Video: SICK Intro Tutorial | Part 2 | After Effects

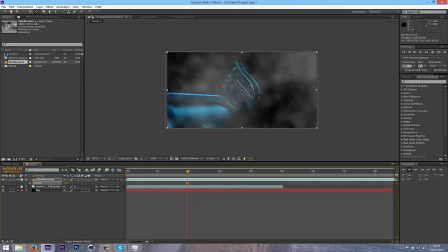So I'm going to press T on the footage to bring down the opacity like that, and then I might actually add a tint to make this blue. So go into your effects and presets, type in print tint, double click on tint, make sure it's onto your smoke layer.
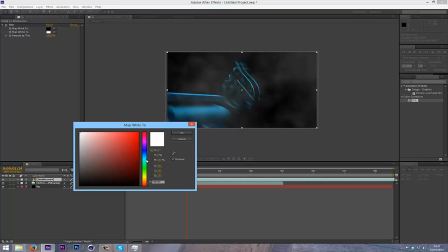Click on the map white 2, and then change it to a blue color.
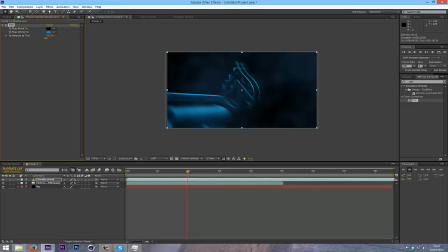You can maybe blend it with original if it didn't, if it doesn't look that good, or if you want it to look kind of more natural. So there we go. And it's kind of, the scene's kind of looking a bit plain here.
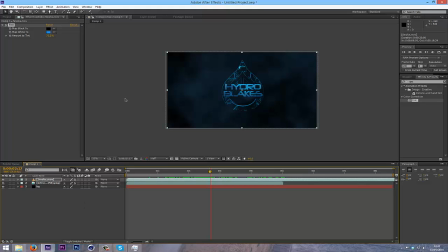So at this point, this is when I added another plugin called Twitch, which is from Video Copilot. They do some awesome plugins. They do optical flares, which you see in a lot of intros.
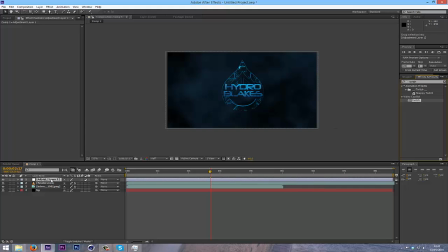I'll leave a link for that in the description too. You just drag that on to your adjustment layer, which you can make by doing Control, Alt, and Y. Go on to Enable, and I'm going to go to Slide, and maybe Blur.
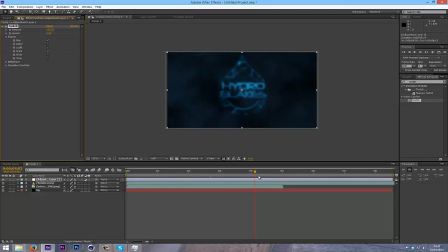So as you can see, that adds some really crazy effects on there. Oh, I meant Slide, not Scale. And I don't actually want the... I'm going to turn down the amount to about 10. I'll just see how that looks.
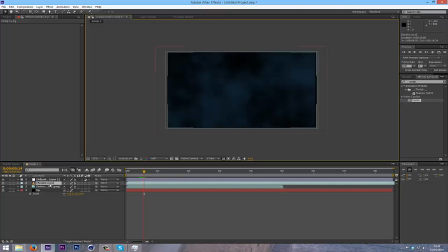I'm going to scale up my background and also my smoke so they don't go out frame. So as you can see now that it doesn't go out frame. And to bring up your scale, if you didn't know, just click on the layer and press S, which will bring up the scale option if you didn't know.
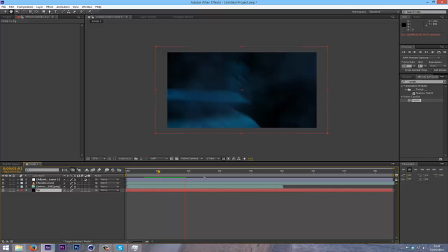And as you can see, now there's a kind of shaking effect. Added to the scene. And also it's a bit dark, so I'm going to actually add another plugin called Optical Flares.
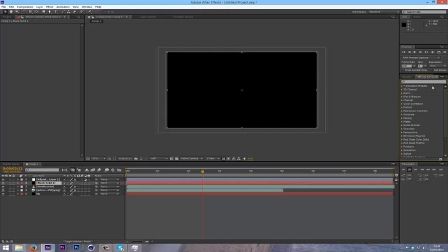These are really essential plugins, I'd say, for making an intro, because I use them in most of them. So once you've installed that, I'll just leave all links in the description.
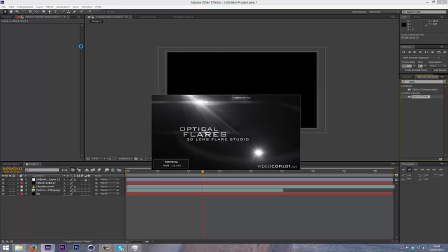I'm going to stop saying that now. So that will start loading up optical flares.
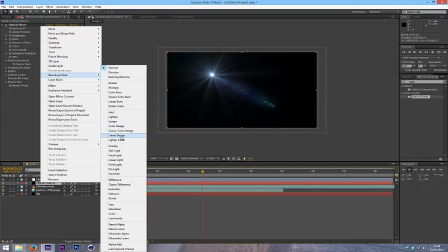And for this, you can either put this on screen or linear dodge. And what linear dodge will do is it's quite different from screen.
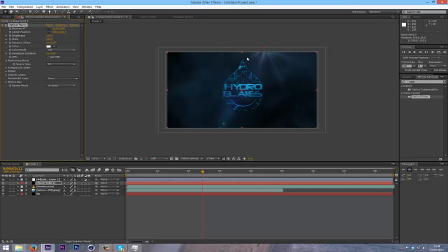It will still get rid of the background, but it will kind of light the scene more as an effect rather than just the flare.
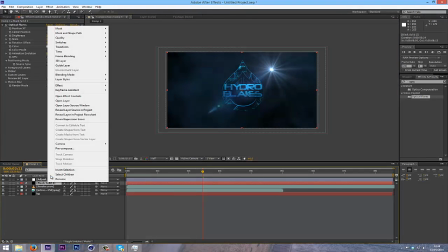See, if I change it to screen,
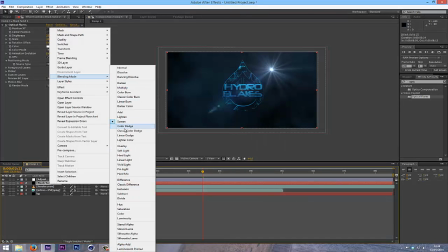as you can see, it's kind of lowers down the light a bit, but if you put it on linear dodge, it brings out the colours a bit more.
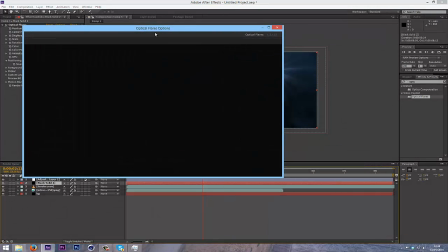So I'm going to go into options of optical flares.
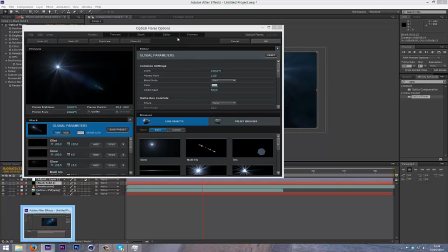Now, there we go.
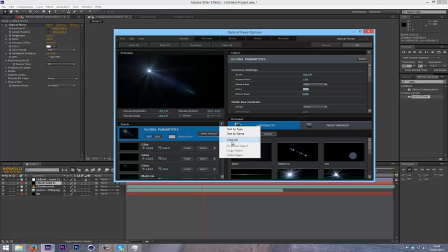So click on this little arrow here, clear all, click yes,
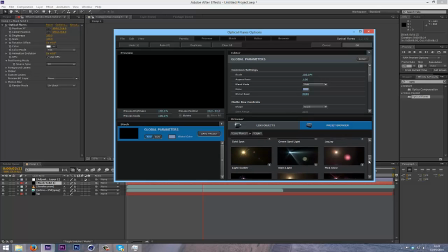and if you've installed a bunch of presets, which I have, you can just choose one of these, or you can make your own. So I'm going to click on glow, and then maybe streak.
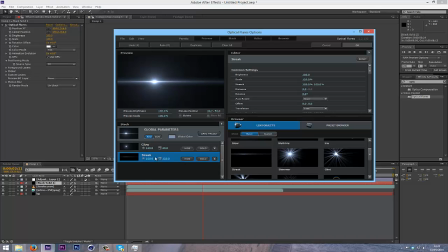You can turn the scale or brightness up to your liking. And then I might add a shimmer, make it like really big, but turn down the brightness.
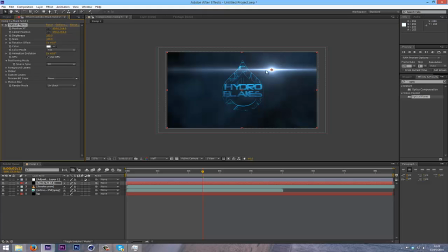There we go. So that's quite nice. And then once you've done that, you press OK, go onto your solid. Click on optical flares and click on the little pointer there, bring it to the side, and as you can see, we've now got a flare.
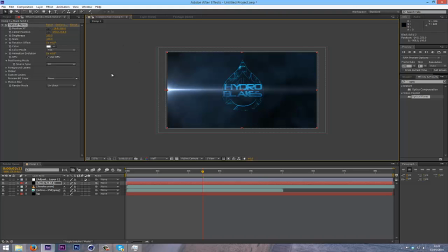So then I'm just going to change the color to match the scene,
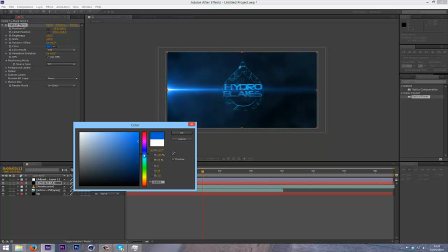a bit darker.
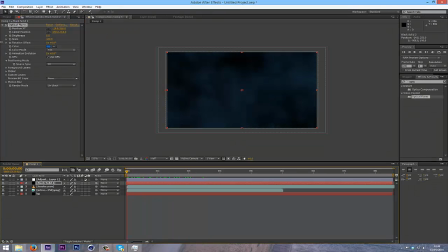So now what I'm going to do is I'm going to click the keyframe there, go back to the start of your intro, press the keyframe, click on the black object after you've pressed the keyframe, and then click U, which will bring up all your keyframes.
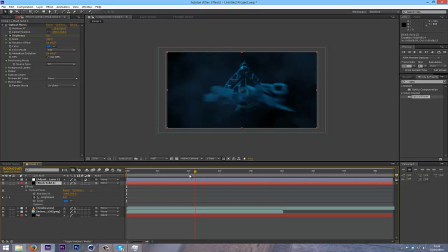And then I'm going to go to the point where like all the text comes in. I'm going to kind of bring it up to about
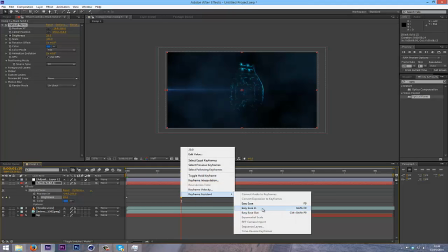20, and then you can right click and go to Easy Ease In, which will create a smoother animation there.
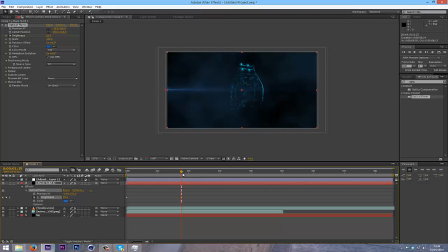And then from this point, since I made a keyframe, I'm going to go forward until it hits maybe about here, in fact, just so there's a really quick pulse of light.
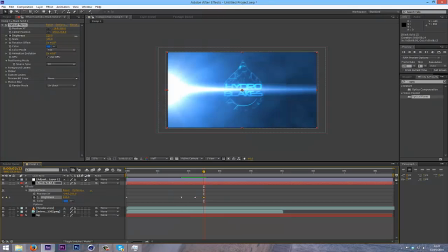And then I'm going to put this up really high like that.
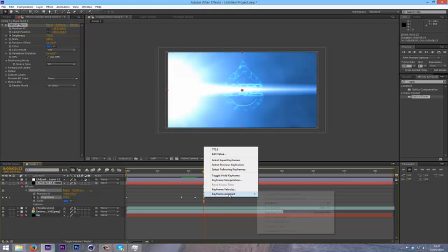Again, I'm going to put it on Easy Ease, there's a shortcut for it, Shift F9.
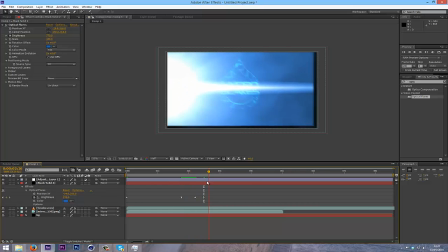So there's a massive pulse, and then I'm going to go a couple frames forward, so 1, 2, 3, 4.
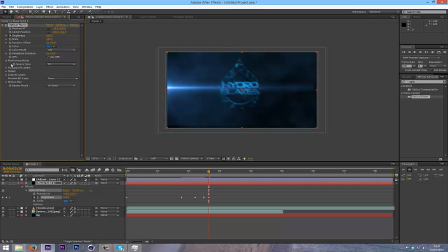Put it down to about 100. Also, to add a bit more kind of life to your animation, go into your optical flares and flicker, and I'll I'm gonna go with 15 for the speed and amount.
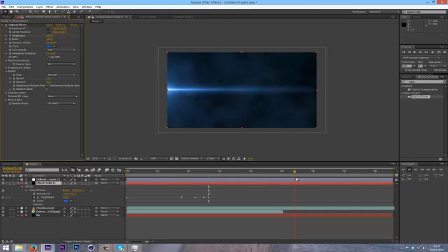Just gonna scale that up so it doesn't leave the scene when the twitch is happening.
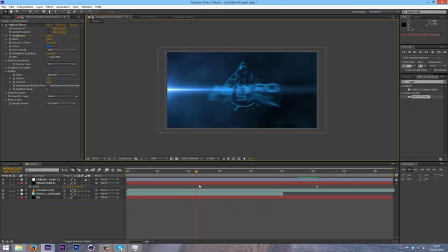At this point it's kind of slow and I really want it to be like a massive impact, so I'm gonna go and click my original footage,
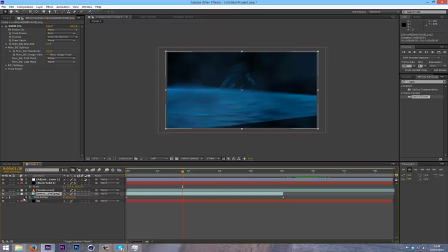go to time, enable time remapping, and as you can see it's gonna bring up a little menu, and when you get to the point where your text is just coming in, click that keyframe, go towards when the impact happens, which is here for me,
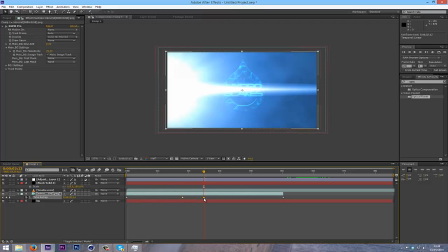click it and then drag it back, which will speed your animation up.
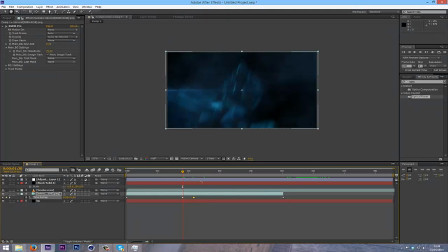Like that. But now my my optical flares is all offset,
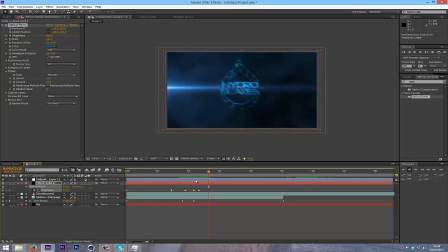so I'm just gonna move that back so the keyframes match my optical flares. There. Looks
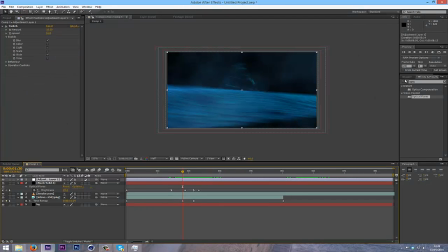nice. And at this point you could even add a blur, so go back onto your adjustment layer, type in Gaussian blur, double click on it, and then at the point where your text is coming in I'm gonna click on blurriness.
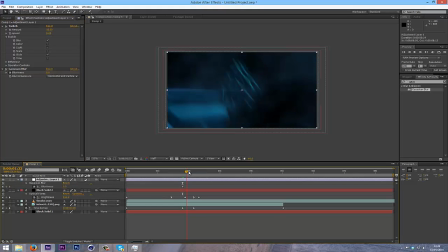Again I'm gonna open up my keyframes with U, go to the point of impact, I'm just gonna put this up
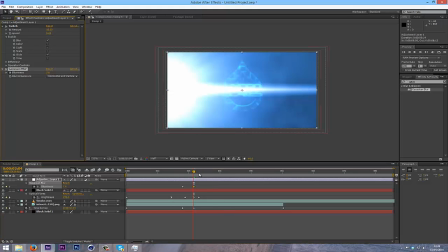to, yep, 7, and then you can make this kind of like fade out
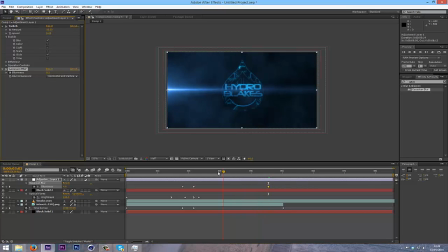over time. As you can see, that's quite a nice effect there. And also you could add the lens effect for this impact, so type in lens for CC lens, drag it into your adjustment layer, creates a really weird effect.